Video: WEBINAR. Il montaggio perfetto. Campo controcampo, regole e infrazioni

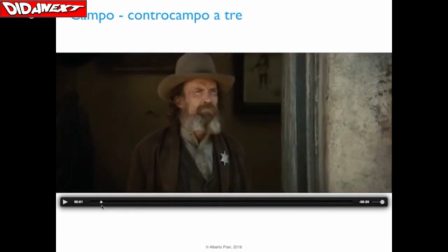il soggetto che è affacciato sulla porta, cioè lo sceriffo,
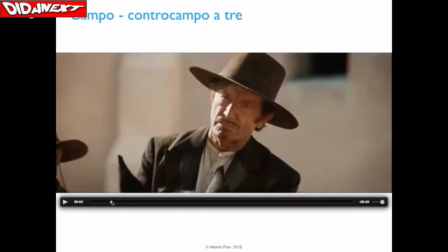guarda direttamente questa persona, questo cowboy, e quindi l'inquadratura si stringe sul volto in modo da vedere bene lo sguardo di questo personaggio.
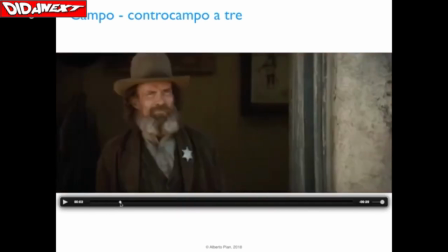Poi l'inquadratura continua di nuovo,
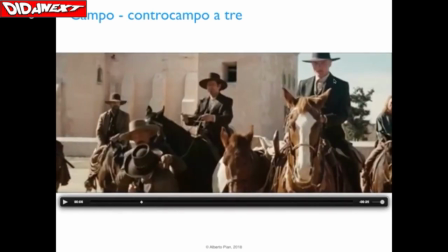sempre con un campo contro campo, in questo caso più largo, perché oltre al personaggio principale inquadra anche le altre persone che nel frattempo stanno facendo altre cose,
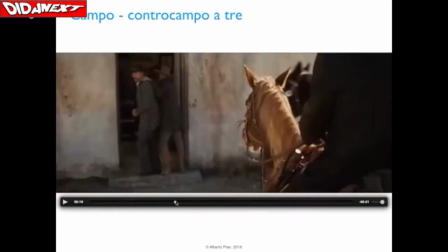come per esempio portare allo sceriffo questo tizio che entra in casa.
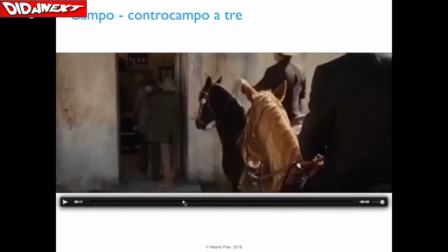Adesso osservate che questa scena,
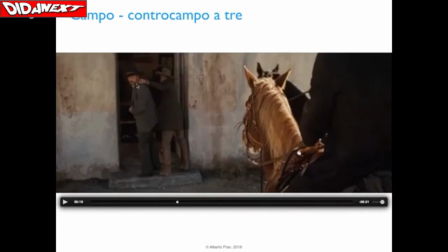che rappresenta un campo contro campo tra questo soggetto che si rivolge al cowboy a cavallo,
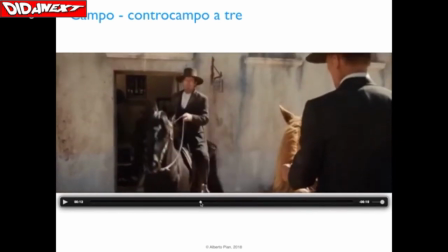si trasforma in un nuovo campo contro campo, che è questo, dove abbiamo un soggetto che esce dall'inquadratura di spalle, si pone in modo frontale e quindi il famoso campo contro campo
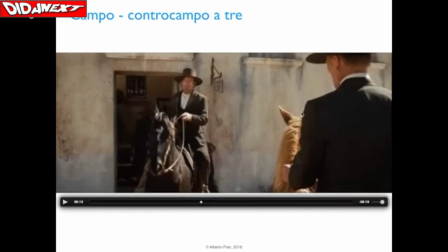viene realizzato attraverso un'inquadratura interna, perché è un elemento interno a questa scena che prende il posto degli altri soggetti che nel frattempo sono entrati in casa.
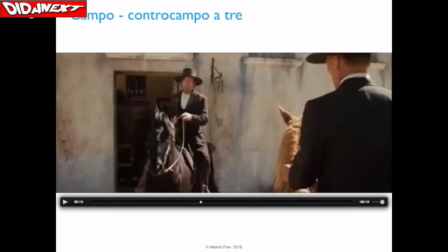Però sembra che questo signore
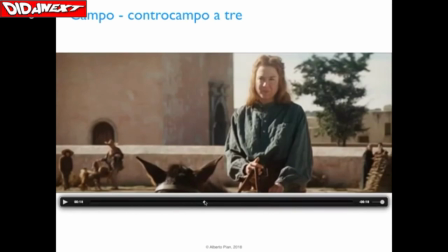guardi questa persona, che è una donna, che noi vediamo qui in questa inquadratura.
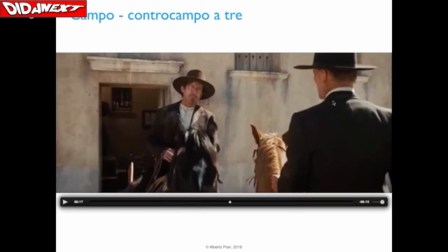Invece sta parlando con il personaggio principale, che è a cavallo. Quindi abbiamo un campo contro campo che è posto addirittura su tre livelli.
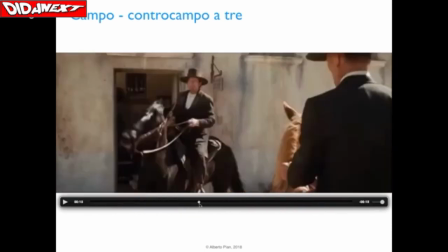Vi faccio vedere dall'inizio.
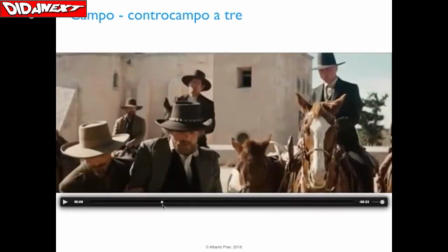Quindi ne abbiamo quello classico con il quale tutta la sequenza è cominciata, che è questo, 1,
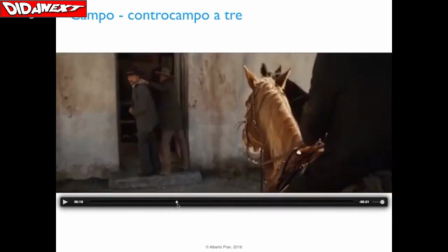2, poi subentra un elemento interno che
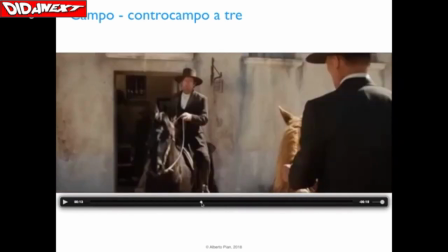prende il posto dei due soggetti, sembra che guardi questa tizia,
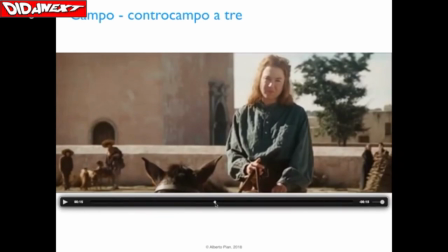perché comunque è posto frontalmente a questa ragazza,
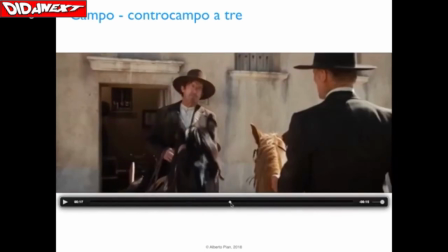ma invece sta parlando con questo signore a cavallo.
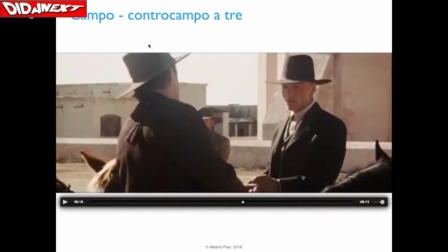E infatti vedete che questa è proprio la rappresentazione classica di un campo contro campo, cioè abbiamo due soggetti che interloquiscono e che vengono ripresi alternativamente.
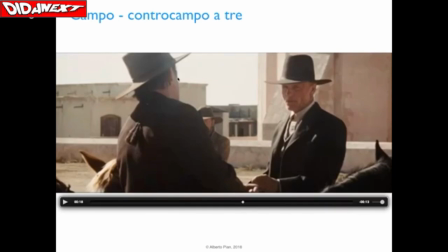Quando vengono ripresi? Ovviamente quando stanno parlando, quando fanno qualche cosa per interloquire con il soggetto che è posto di fronte a loro.
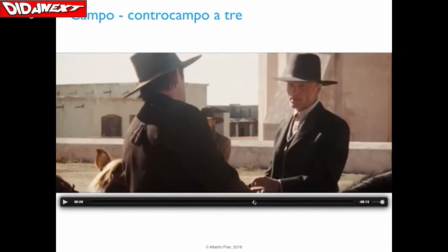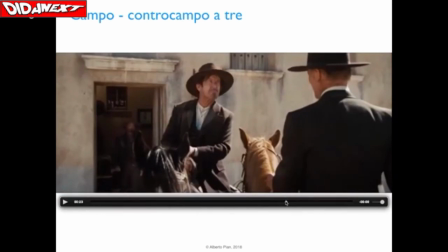L'inquadratura continua, questo è un classicissimo campo contro campo. Il soggetto di prima esce, quindi si mette nel campo di questo soggetto frontale, come dire, viene arricchita l'inquadratura,
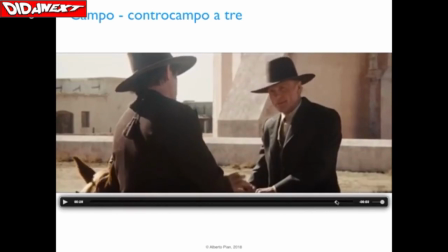poi riprende nel suo modo tradizionale per poi concludersi con
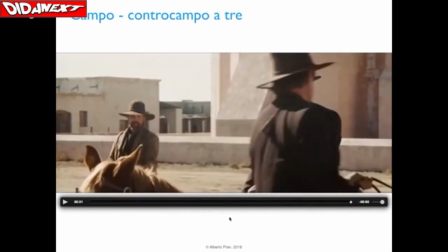l'uscita di scena di un soggetto e quindi la fine di questo campo contro campo.